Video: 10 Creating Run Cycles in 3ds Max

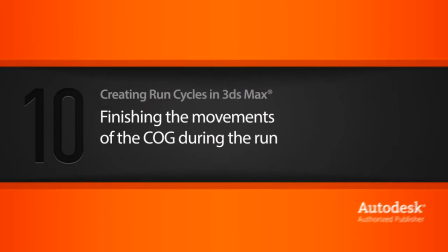0:02 Let's finish up our work on the center of gravity. So we only have a few things left to do.
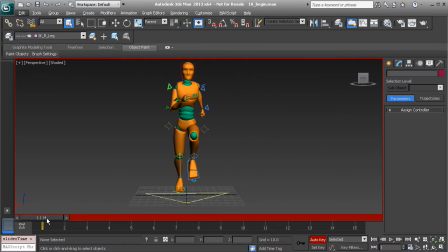0:08 For one, the body needs to keep its balance throughout the run in the front view. And two, we need to make sure that we rotate a bit of a tilt so that it looks as if the arms are influencing the body as they swing back and forth.
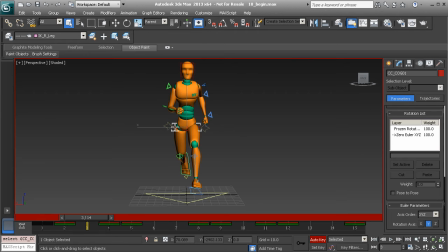0:26 So let's get started. We'll start with our position X movement to keep the body balanced. Let's grab our move tool. So on frame 5, at our down position, this is where we'd want to shift the body over towards the direction of the planted foot.
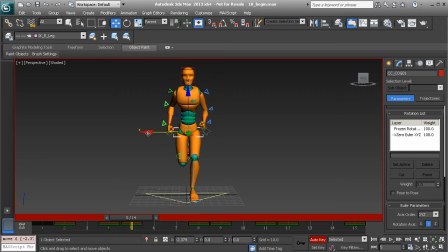0:44 And not much at all. If we move it too much, it's going to look as if the character is wobbling. We don't want that. So it's just going to be a subtle shift. So now that we have this change on frame 5, we can take a look at our function curve.
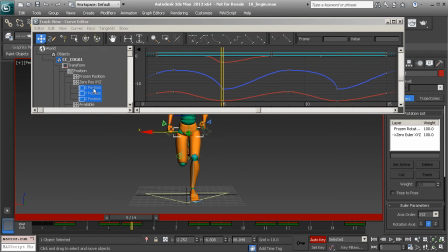0:59 Let's grab the curve editor and grab the position x-axis. You can see our value is at about negative 2.3. So I'm going to go ahead and copy this value without the negative operation. And we'll go ahead and move over to frame 12.
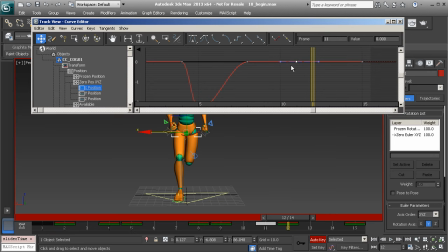1:18 See, we don't have a key here, but we'd always take this key on 11 and move that to 12 by using our key stats. And now we can go ahead and paste that value in. Great. So now it's just a matter of cleaning up the function curve. We can get rid of all in-betweens.
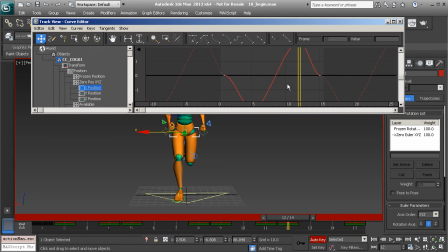1:35 Just go ahead and highlight those keys, delete them, and now we can adjust our tangent. So remember, we could either adjust them manually, or if we highlight them, we can set our tangents to smooth. Take a look. They're already fixed. Now, if we want to have access over our tangents again,
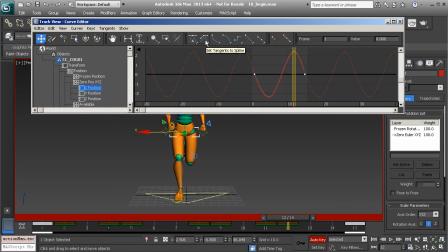1:54 we need to go ahead and set these keyframes to spline. And now, we finish this instantly. So let's go ahead and minimize the curve editor and take a look.
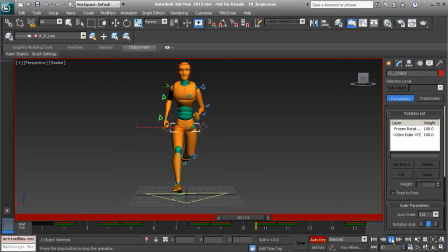2:07 That's beautiful. All right, let's say we go ahead and finish up by animating in the rotate y-axis to tilt the body. So this is really straightforward. Whatever arm is up, we're going to tilt in the opposite direction.
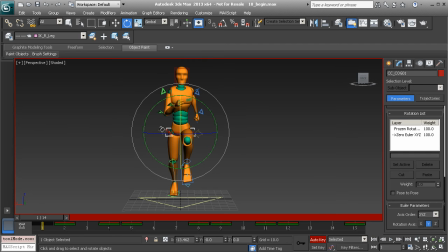2:25 All right, so you can see the right arm is up, so it's almost as if it's pushing the body in that direction when it swings up. So on frame 1, we'll tilt the body slightly over in the y-axis, not much.
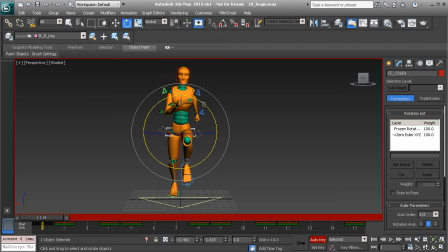2:39 All right, great. So once we do that, we then have the value we can use to transfer this to frame 8 and 15. Now, to transfer to 15, this is really simple.
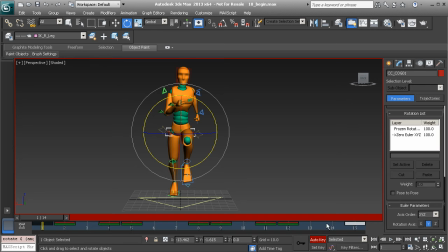2:53 We can just hold down shift and drag over to 15 to overwrite that key. And then when we get to frame 8, we just need to use the reciprocal. So I'll just go ahead and copy this value in the y-axis. When we get to frame 8, we'll go ahead and paste that value in.
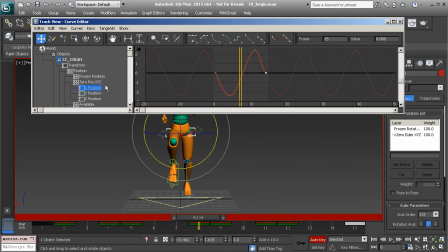3:09 Great. Let's go ahead and take a look at our function curve. So we'll go back to our curve editor. Take a look at the x-axis. You can see that when we clone the key over,
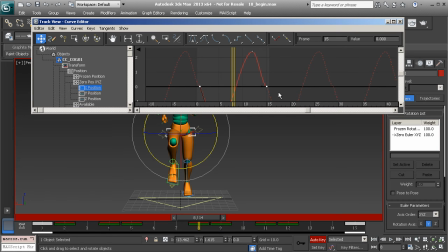3:23 we may need to just go in and clean up our keys just a bit, or the tangents, that is. But no worries. Again, for something like this, we could always, again, set to smooth first and then set to spline.
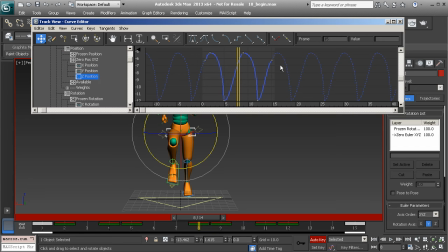3:39 Okay. So we'd probably want to do the same thing for the z-axis. Just go in and adjust our tangency or use the smoothing tool. I'll go ahead and check the other tracks.
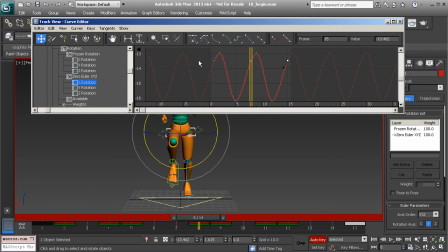3:55 All right, so the X is the same way. I'll go ahead and adjust that, just dragging down the intangent of 15. The tangent on 1 looks good. And here we come to the Y-axis. So here, we're going to go ahead and delete these in-betweens on 4 and 15.